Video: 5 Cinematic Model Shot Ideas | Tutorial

wide variety of shots give your films a unique and captivating character.
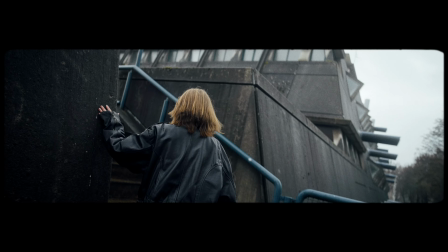On all of the following shot ideas, keep in mind, nevertheless, how complex a shot is to perform.
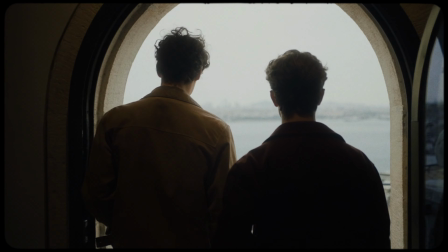Do not forget that the right composition and maintaining framing throughout the shot is always the base for a professional look.
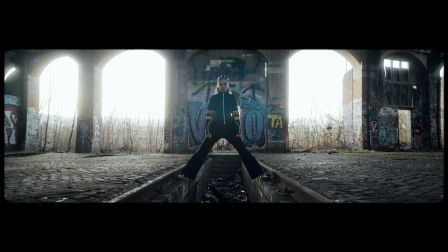Always have in mind to take advantage of symmetry.
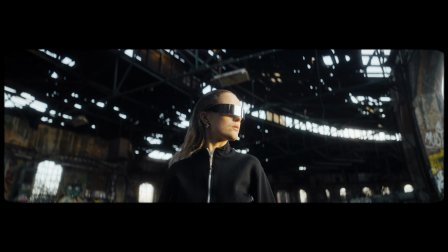Use leading lines of your location like a hallway, a road, or natural elements like trees and shadows. Let's start with something that adds an ethereal vibe to your shots.
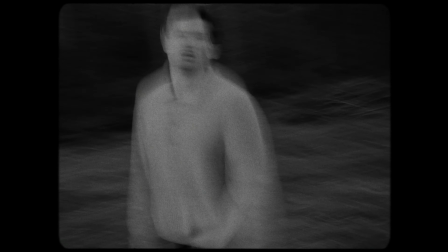This is one of my favorite techniques because it creates a dreamy, fluid motion that gives your footage a sense of surrealism.
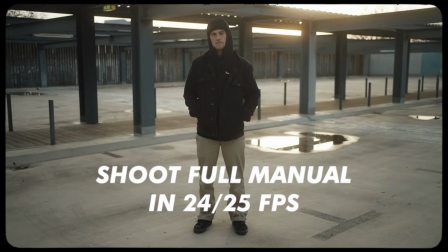It works great for models, especially in movement. First of all, you want to set your camera mode to a non-slow motion mode so you can bump down the shutter.
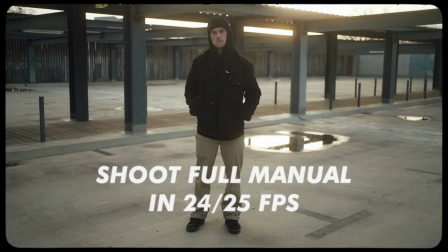I am in the 24p mode, shutter is at 150. First of all, I'm just going down with the shutter.
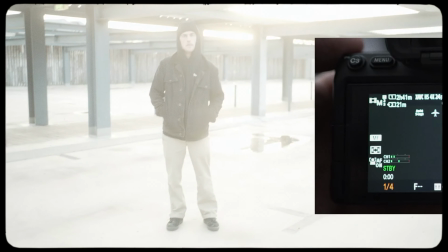You see that the image is blown out now. I'm starting to go to 1/6 to fix the overexposure.
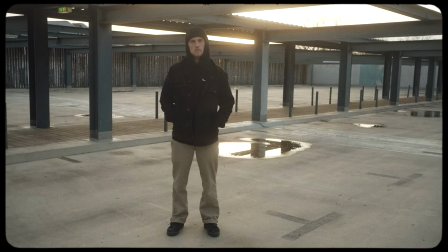I'm going down with my aperture until I'm exposed right.
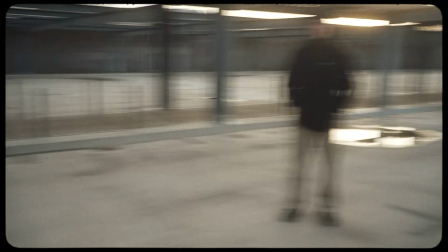Now you see we are already really blurry when we move the camera.
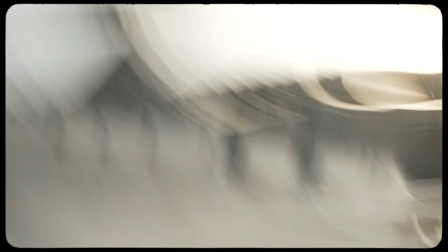As you can see, I'm swiping from the top to the bottom, from left to right.
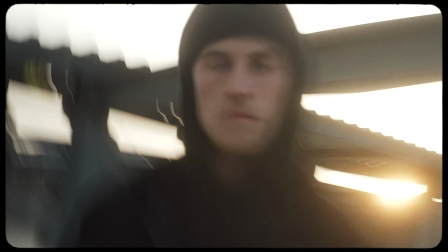Also, I'm using his face by going forward and backwards, so his face gets distorted.
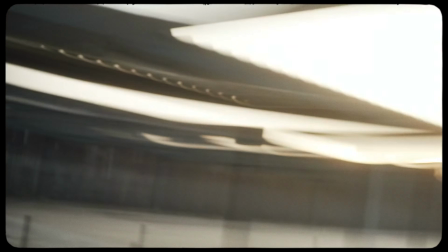Check out the final edit.
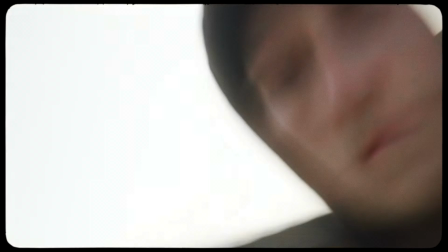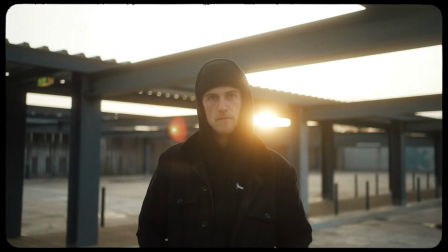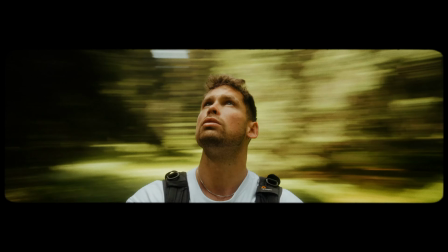You can also get creative by shooting a model without movement while having something in the background moving, like cars driving or people walking.
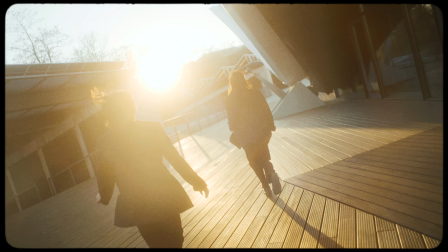With a living camera shot, you move the camera handheld like it's a living being experiencing a scene and the model,
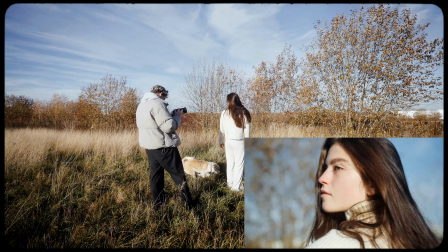moving around controlled and curious with controlled shakes.
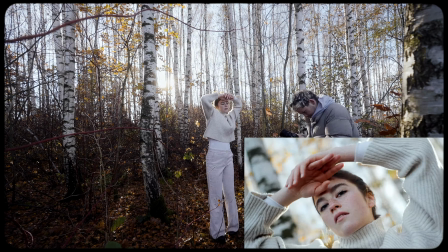You can move unnaturally close to a model and tilt the camera upwards to increase the dramaticness of this effect.
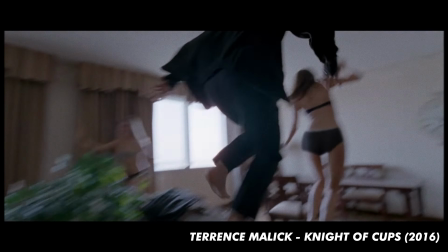One of my favorite cameramen, Emmanuel Lubetsky, is known for this style of filming, using ultra-wide-angle lenses,
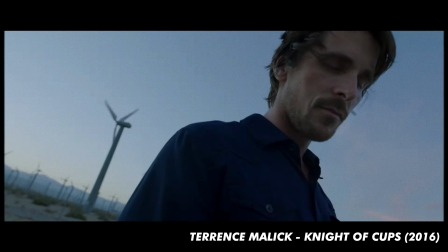creating a fragile and intimate relation between camera and actors.
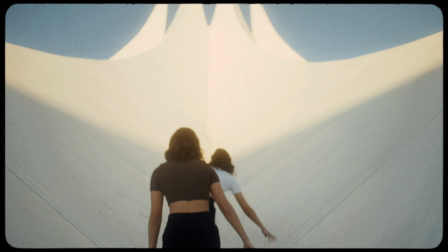Make sure to go in with focus and be on point with composition after a while to counteract to this confusion and fragility.
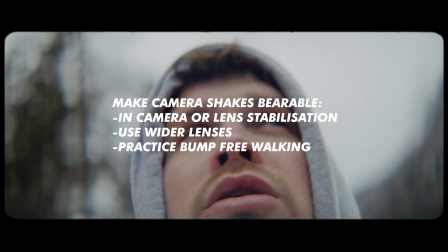To make this technique usable, definitely make your handheld camera shakes bearable,
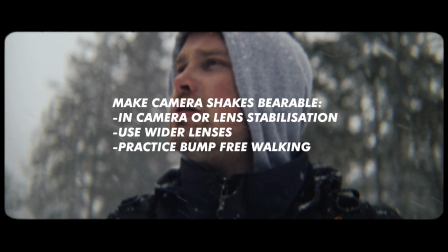using in-camera lens stabilization, going with wide lenses, and practice bump-free walking.
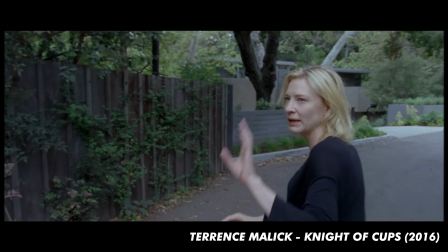With a quick zoom in or zoom out shot, you can add even more drama to your scene.
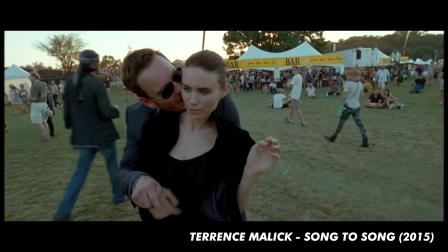By quickly zooming in or out with the camera movement, you emphasize the model's movement or create a dramatic shift in perspective.
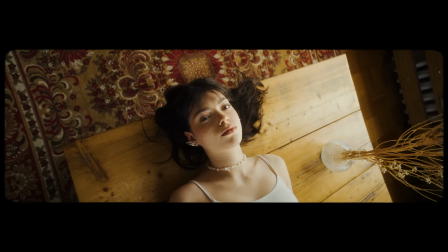It's perfect for capturing moments of emotional intensity or surprise. The zoom can either emphasize the importance of an action of a model, the model's expression,
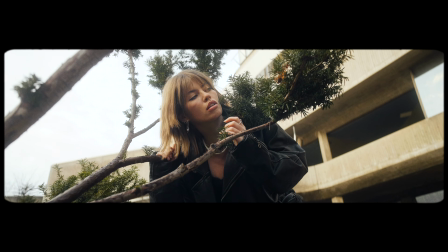or give the viewer a quick sense of movement in the scene, adding extra weight to the moment. By the way, for all your cinematic shots, MABO Glow is the perfect filter.
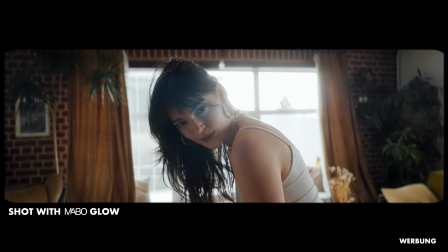It smoothes out the light, gives a beautiful glow to the highlights, and gives the skin a beautiful,
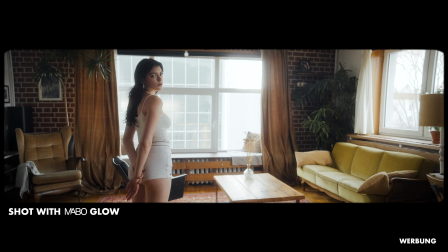soft look, making your image more organic and less digital. Want to give it a try?
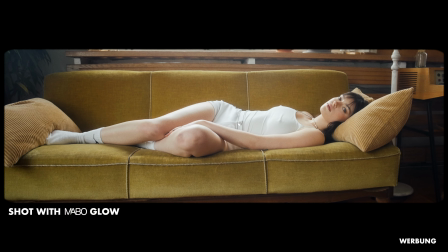Order it now, risk-free, with free shipping and a 2-week return policy.
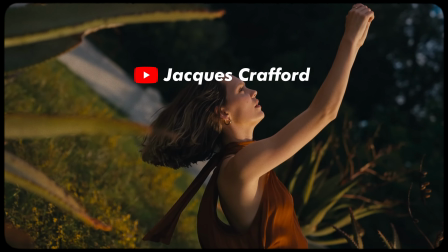Finally, my signature move, named by fellow YouTuber Jack Crawford, the MABO Fall.
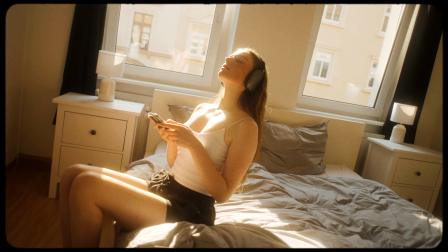This shot can add intensity and emotion to your film.
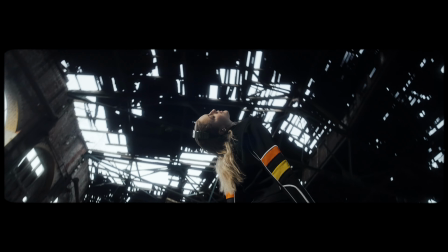Imagine the camera being positioned on eye level or high above the model, and the model slowly leaning and falling back, closing their eyes.
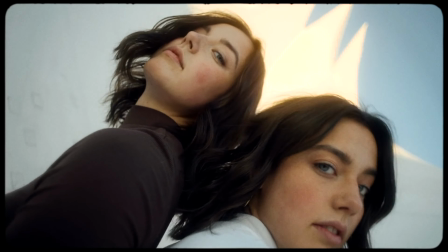You can track the movement of the model by also tilting your camera.
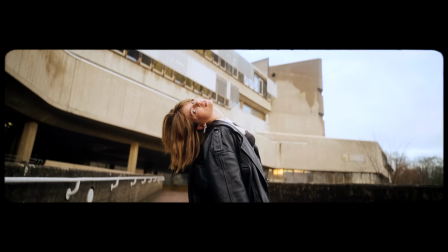I always achieve this effect with a model by using a high FPS rate, then let her make a step back before she really falls,
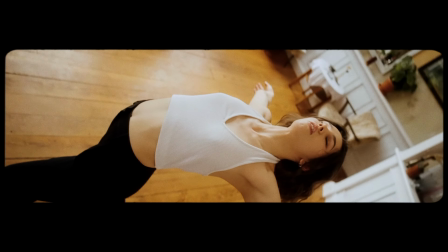and in high slow motion you can really cut out the scene before seeing the step back. I love this shot being used to enhance the feeling of a model surrendering to a scene,
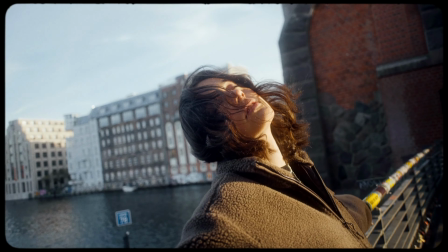diving into a scene, or merging into it fully, physically or metaphorically. This one is all about movement, specifically movement around your model. It's a powerful way to add dynamic energy to your shot.